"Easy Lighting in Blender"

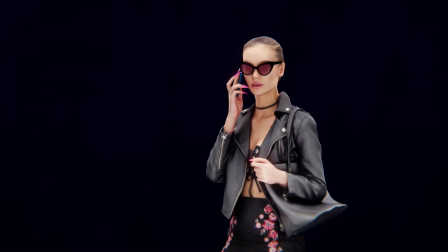[0:00]
Alright, so let's jump straight into it. I'm going to show you how to use 3-point lighting in your scenes and how it can help your characters or objects look a lot better.
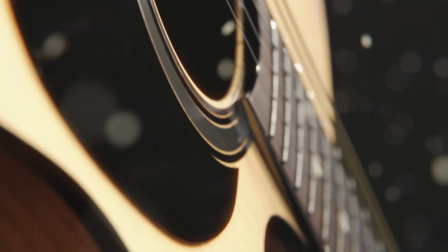[0:08]
And you don't have to stick to characters either. This setup works great for product animations, environment details, or pretty much anything you want to show off clearly.
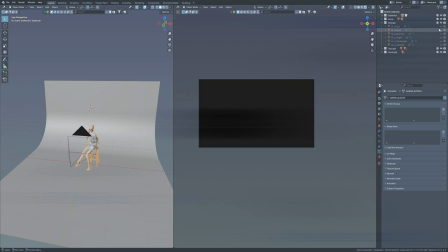[0:17]
So what is 3-point lighting? It's a classic lighting setup that uses 3 main light sources: the key light,
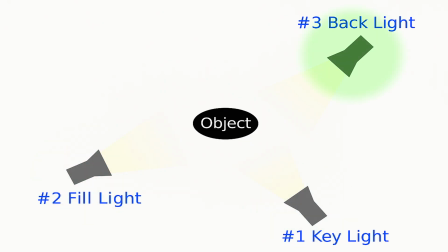[0:24]
the fill light, and the rim light, sometimes called a backlight. It's used in photography, filmmaking, and of course 3D rendering.
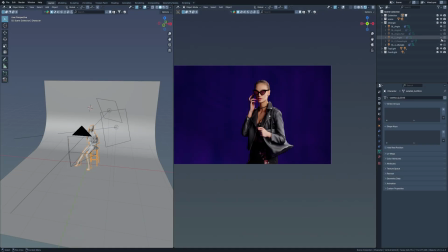[0:32]
And the main idea is to add depth, shape, and contrast to your subjects so they don't look flat or lost in the scene.
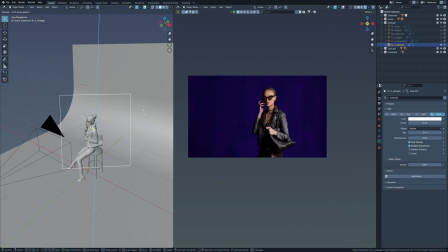[0:38]
For 3D artists, this setup is super useful because it gives you control over how your subject is lit from different angles,
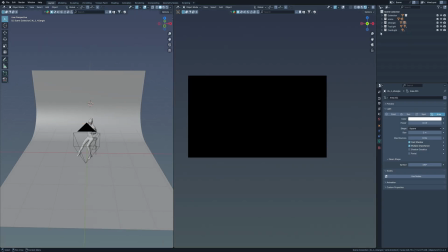[0:45]
making your renders look more professional and intentional. And what's great for us as 3D artists is that we don't need any physical lighting gear like in photography or filmmaking.
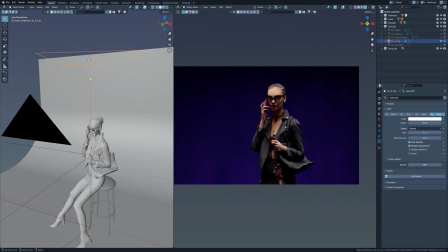[0:55]
We can just add a few light sources or even simple planes with emission and adjust them in just a few minutes, and it's fast, flexible, and totally customizable.
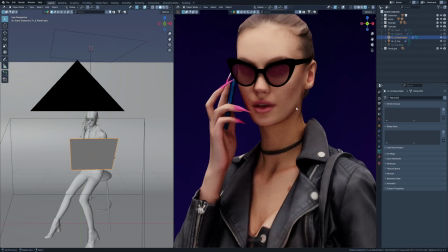[1:03]
So in this video I will walk you through the basic examples of key lights, fill lights, and backlights, what they do and how they affect your scene.
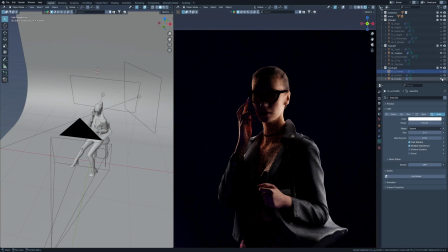[1:11]
And after that we will look at how to mix and match different types of lighting, because the cool thing is there isn't just one way to light your scene,
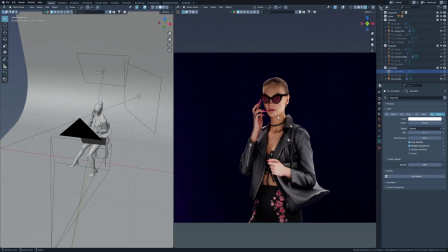[1:18]
but before we get creative with it you need to understand the basics and how to use them well. So let's start with the key light. The key light is your main light source.
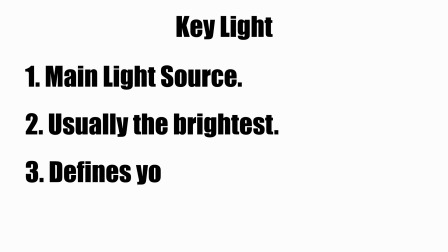[1:26]
It's usually the brightest light in the scene and it's the one that defines the look of your subject the most.
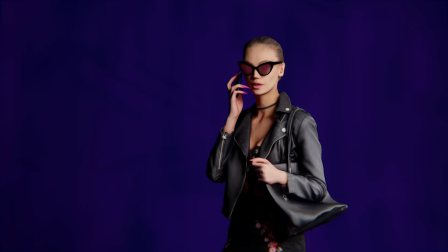[1:32]
On a character, this is the light that hits the face directly, and for non-human objects, it's the light that shows off the front or main detail of your model.
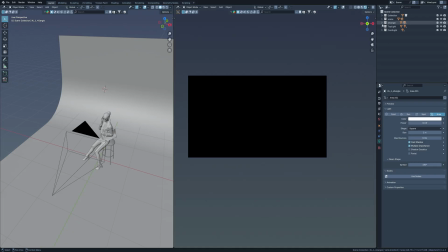[1:40]
So in my scene, I've set up 3 different key lights, one at a 45-degree angle, one from the top, and one directly from the front. We will look at them one by one. So first let's check out the 45-degree key light.
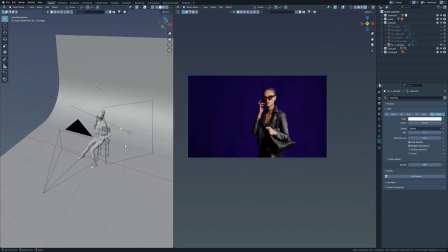[1:55]
I have just enabled it and you can see it's positioned slightly above and to the side of the character.
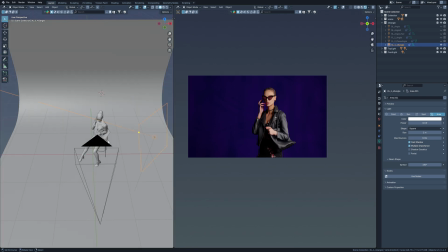[2:00]
This setup is really common in cinematography, where it's often called Rembrandt lighting.
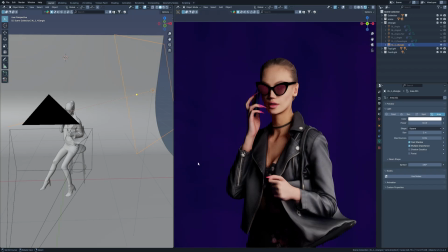[2:05]
Now, what should you know about this light? Like I mentioned earlier, the key light should be the strongest light in your setup.
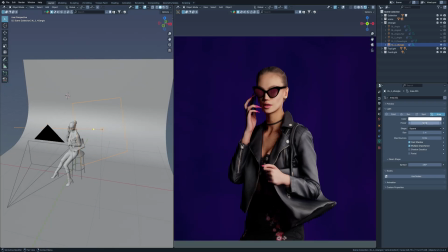[2:12]
In this case, I've set mine to 45 watts. It's hitting the character from the side, which creates clear shadow contrast on the opposite side of the face.
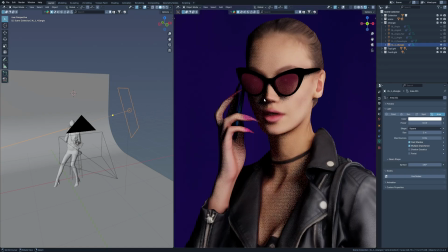[2:20]
One more thing, shadow softness. You can control how soft or hard the shadows are by adjusting the size of your light source.
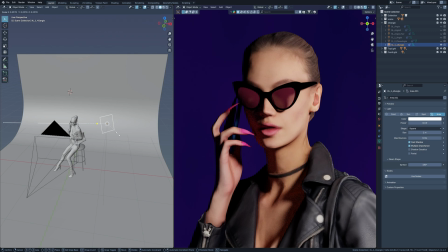[2:28]
Smaller lights give you hard shadows, while larger ones create softer shadows. I don't want my shadows to be too harsh, so I'm leaving the scale of the light source as it is.
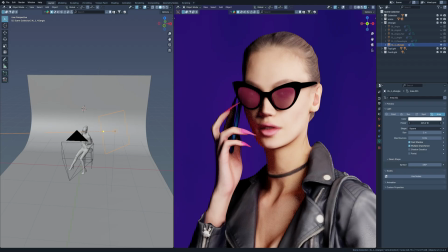[2:37]
And also keep in mind that increasing the strength of the light can also affect the sharpness of the shadows, so look for a balance between size and intensity.
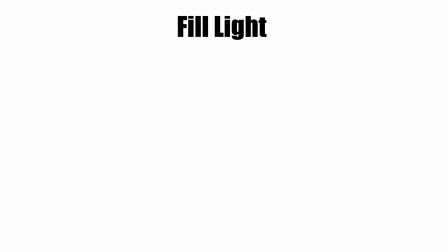[2:46]
Now let's add a fill light to this scene. So what's the purpose of the fill light? Its main job is to soften the shadows created by the key light.
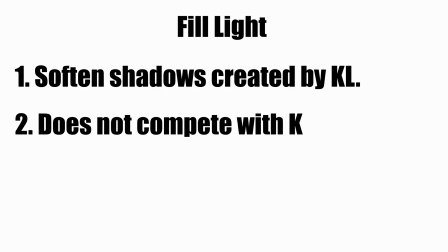[2:54]
It doesn't compete with the key light, it just fills in the dark areas a little so they are not completely black.
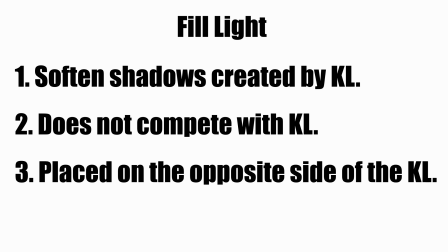[3:00]
And typically you will place it on the opposite side of the key light, aimed at the shadowed part of your subject. And also you need to remember, the fill light should always be much dimmer than your key light. We are not trying to flatten the face or wash out the depths, we just want to bring out a bit more detail in the shadows without losing the nice contrast.
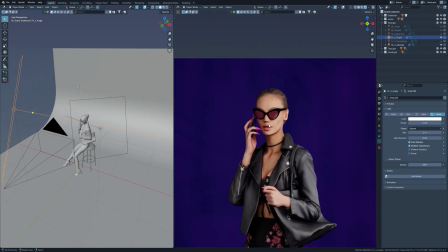[3:18]
So I have just enabled my fill light. Right away you will notice the shadow side of the face is still dark but not nearly as harsh.
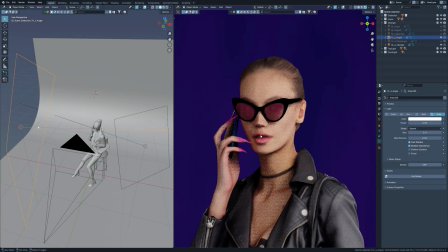[3:26]
The light is doing its job, lifting the shadows gently without overpowering the scene.
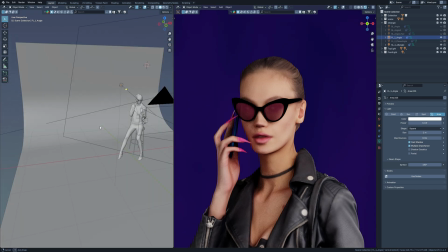[3:31]
You still get the depth and form, but it feels a bit more natural now. This light uses the same type of source as the key light,
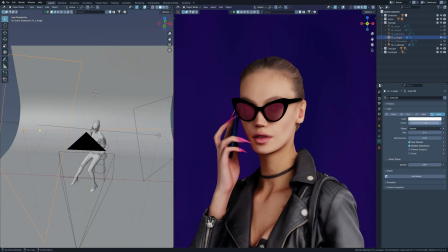[3:37]
but I've made it larger in size and set the strength to just 12 watts compared to the 45 watts of the key light.
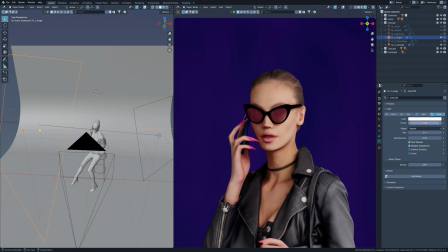[3:43]
And the larger size also helps soften the light, make it more diffuse and subtle.
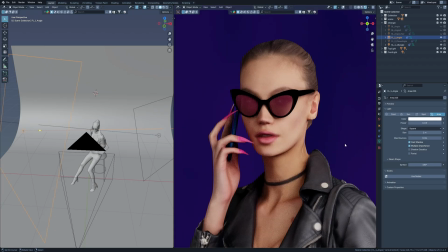[3:48]
And if you want to pin your fill light directly to your object or character, here's a quick tip.
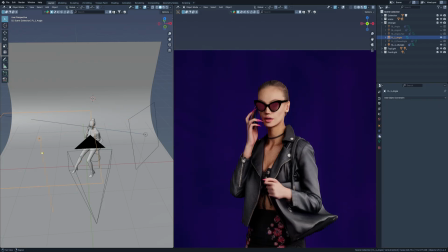[3:53]
Go to the Constraints tab, add a track to constraint, and select your object as the target. This way the light always points at your subject's origin point, which helps keep the lighting consistent as you work.
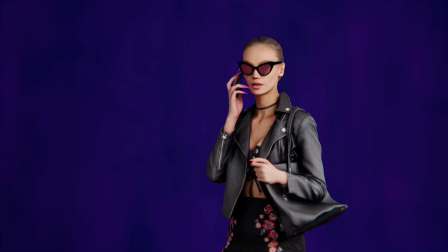[4:08]
Now I'll toggle the fill light on and off a few times so you can see the difference it makes and how it affects the shadows in the scene.
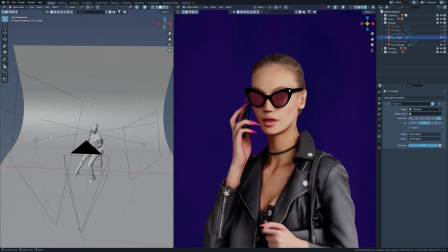[4:17]
And I have also added a second type of fill light in this scene, but this one isn't actually a light source.
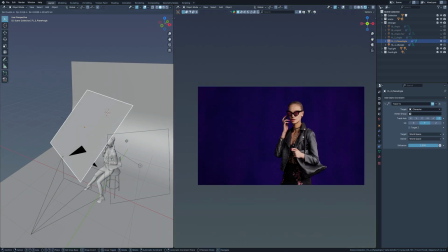[4:22]
It's just a simple plane that acts as a reflector. It has no texture and I've set its color to plain white at maximum brightness.
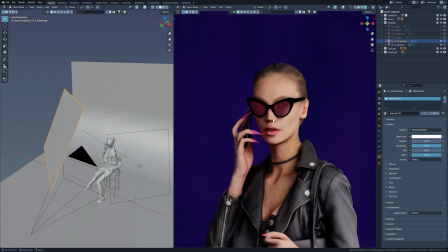[4:31]
Even though it's not emitting any light itself, it reflects the light from our key light really well,
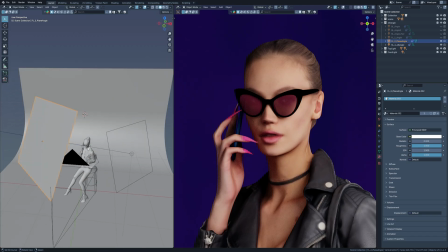[4:36]
helping to brighten up the shadows on the other side of the face in a soft, natural way. And to hide this reflector from the camera, just go to the Object Properties, find the Ray Visibility tab and uncheck Camera.
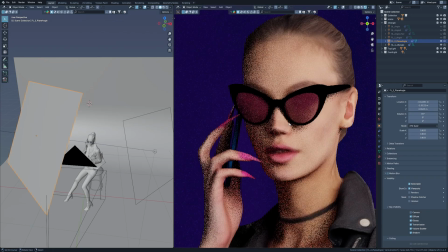[4:47]
That way the camera won't see the plane, but its light bouncing effect will still be active in your render. Now
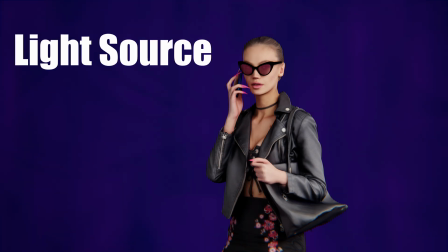[4:53]
I'll switch between two fill setups, one with the actual light source and one with just the reflector, so you can see how each affects the scene.
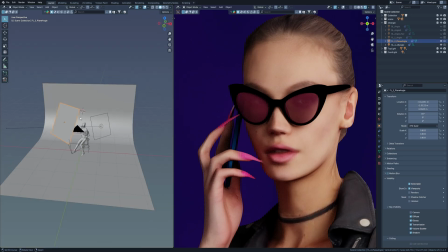[5:01]
And also you can control how much light the plane bounces just by scaling it up or down.
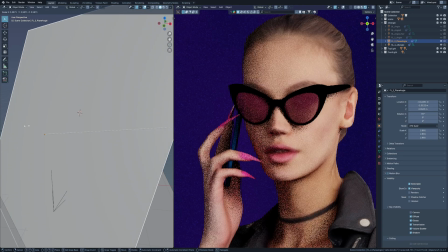[5:06]
The larger the plane, the more surface area it has to reflect light, just like you're seeing here.
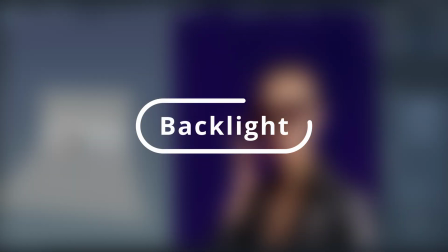[5:13]
And now let's talk about the backlight. The backlight's main job is to separate your subject from the background.
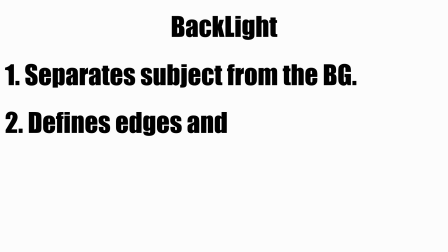[5:20]
It helps define the edges and add depth to your scene so your character doesn't blend into the backdrop.
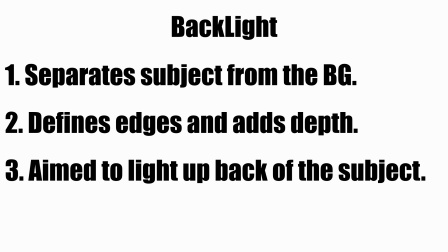[5:26]
And typically it's placed at about 45-degree angle behind the subject, aimed to light up areas like shoulders and the back of the head.
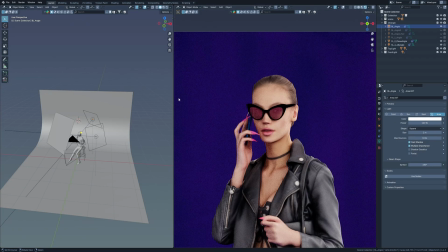[5:34]
And let me go ahead and enable the backlight in this scene, so right away you will notice how it starts to highlight the chin and the jacket,
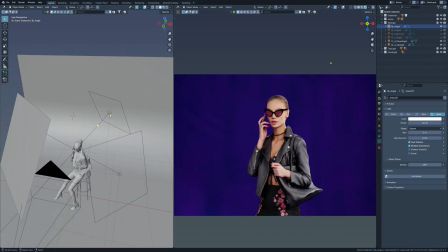[5:42]
giving them a subtle glow that makes the character pop from the background. Now technically this light has more power in my scene than the key light,
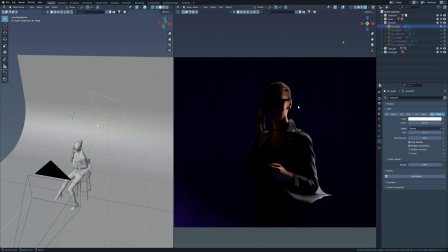[5:49]
but when I disable both the key and fill lights, you will see that the backlight does not overpower the scene.
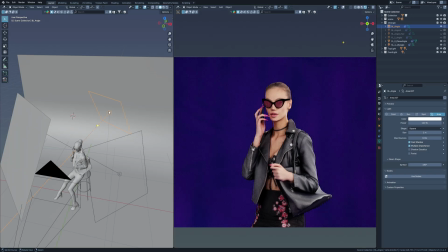[5:55]
It's not meant to light the face, just to edge out the silhouette, so I'm going to leave it as it is.
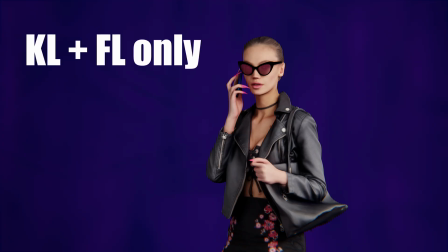[6:01]
With all the lights on, we now get a really balanced look.
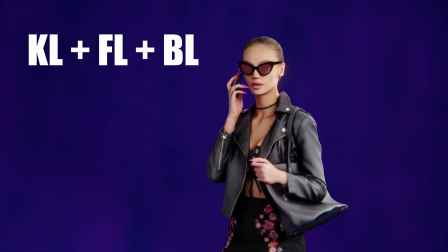[6:04]
The subject is clearly visible from the front, the shadows are controlled, and the backlight gently outlines the figure,
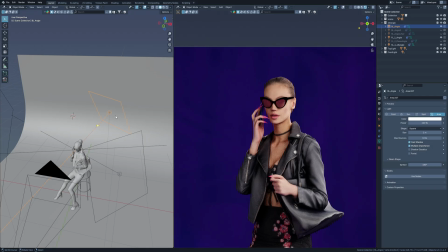[6:10]
adding a sense of depth and dimension that makes the whole render feel more professional and polished.
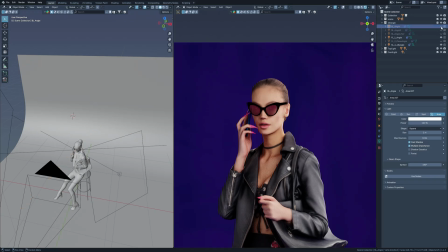[6:16]
Now let's talk about a few variations of the backlight. You can move the light slightly to the side and aim it across the back of your character.
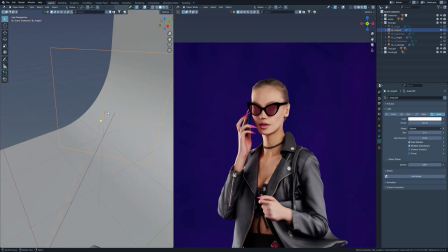[6:24]
This setup is called a rim light. So instead of just lighting the back of the head and shoulders,
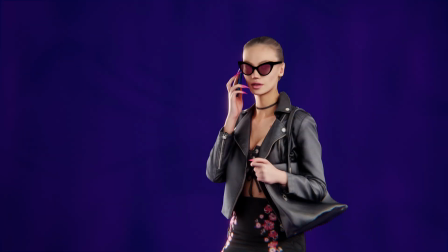[6:29]
it will create a nice edge around the jawline and chin, giving the character a more dramatic and stylized look.
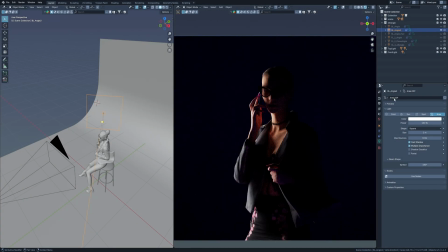[6:35]
And this version works really well for portraits or cinematic shots. Another variation is the hair light.
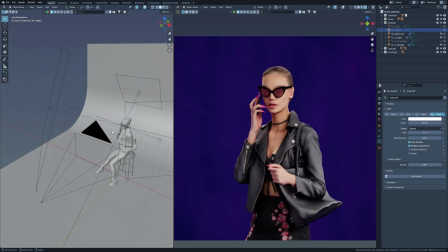[6:41]
This is placed directly behind the subject, usually higher up, aimed at the top of the head and shoulders.
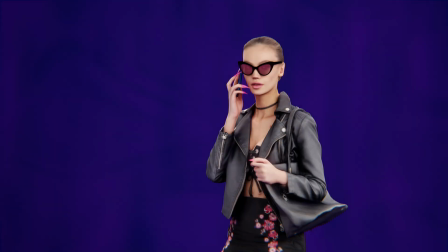[6:47]
It creates a soft halo effect which adds a touch of separation and elegance, especially useful for characters with detailed hair or silhouettes.
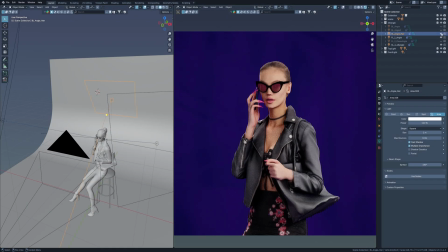[6:56]
Now I will disable the key and fill lights so you can see exactly how the backlight looks on its own.
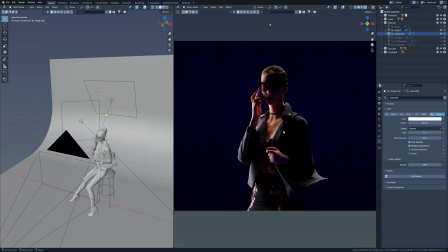[7:04]
And by the way, right now I've got only two backlights active in the scene, and as you can see, the overall look still works really well. This kind of lighting setup can actually be useful on its own, especially in product animations or reveal shots,
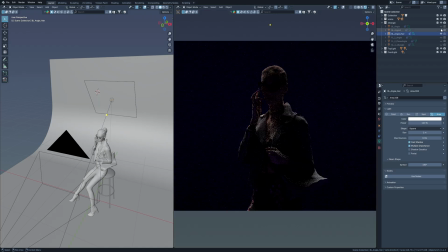[7:18]
where you just want to highlight the edges and let the object emerge from the shadows, and the strong rim light around the sides adds a clean and dramatic feel to them. And I'm mentioning this because now we start experimenting with different lighting combinations.
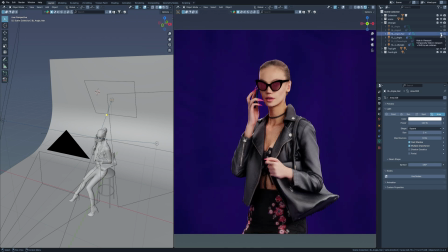[7:31]
You might find that a minimal setup like this already gives you the look you want, and if it looks good, you don't always need to overcomplicate it.
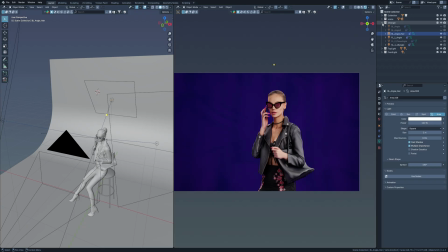[7:38]
Sometimes just two well-placed lights can be enough. Now that you understand the basic 3-point lighting setup, let's take things a step further.
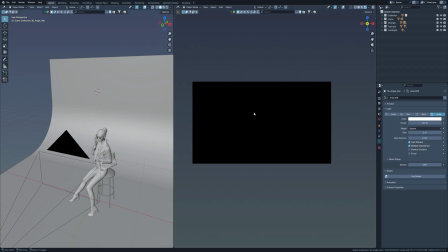[7:45]
I'm going to show you a few additional lighting placements that you can try out in your own scenes. So let's explore some of the other options and see how they can transform your render.
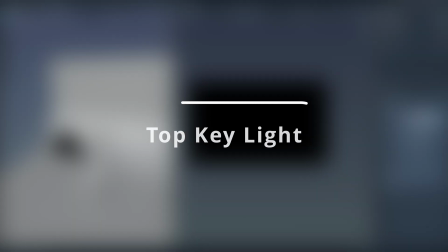[7:55]
Now let's take a look at the top key light. I've actually prepared two variations and we will go through both to compare how they affect the scene.
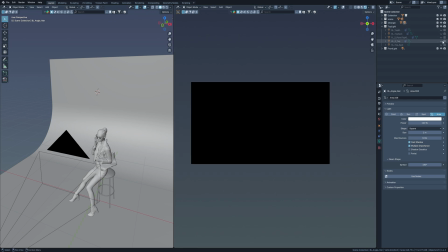[8:02]
This type of lighting is often used in more dramatic or intense setups.
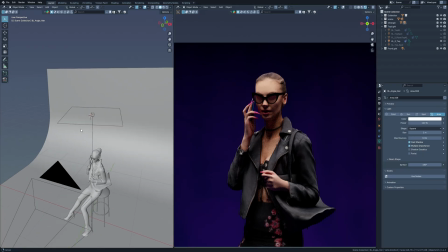[8:06]
That is because lighting from directly above creates strong shadows under the eyes, nose and chin, which adds a sense of mystery, tension or even isolation. Right, I'll turn on the first top key light now.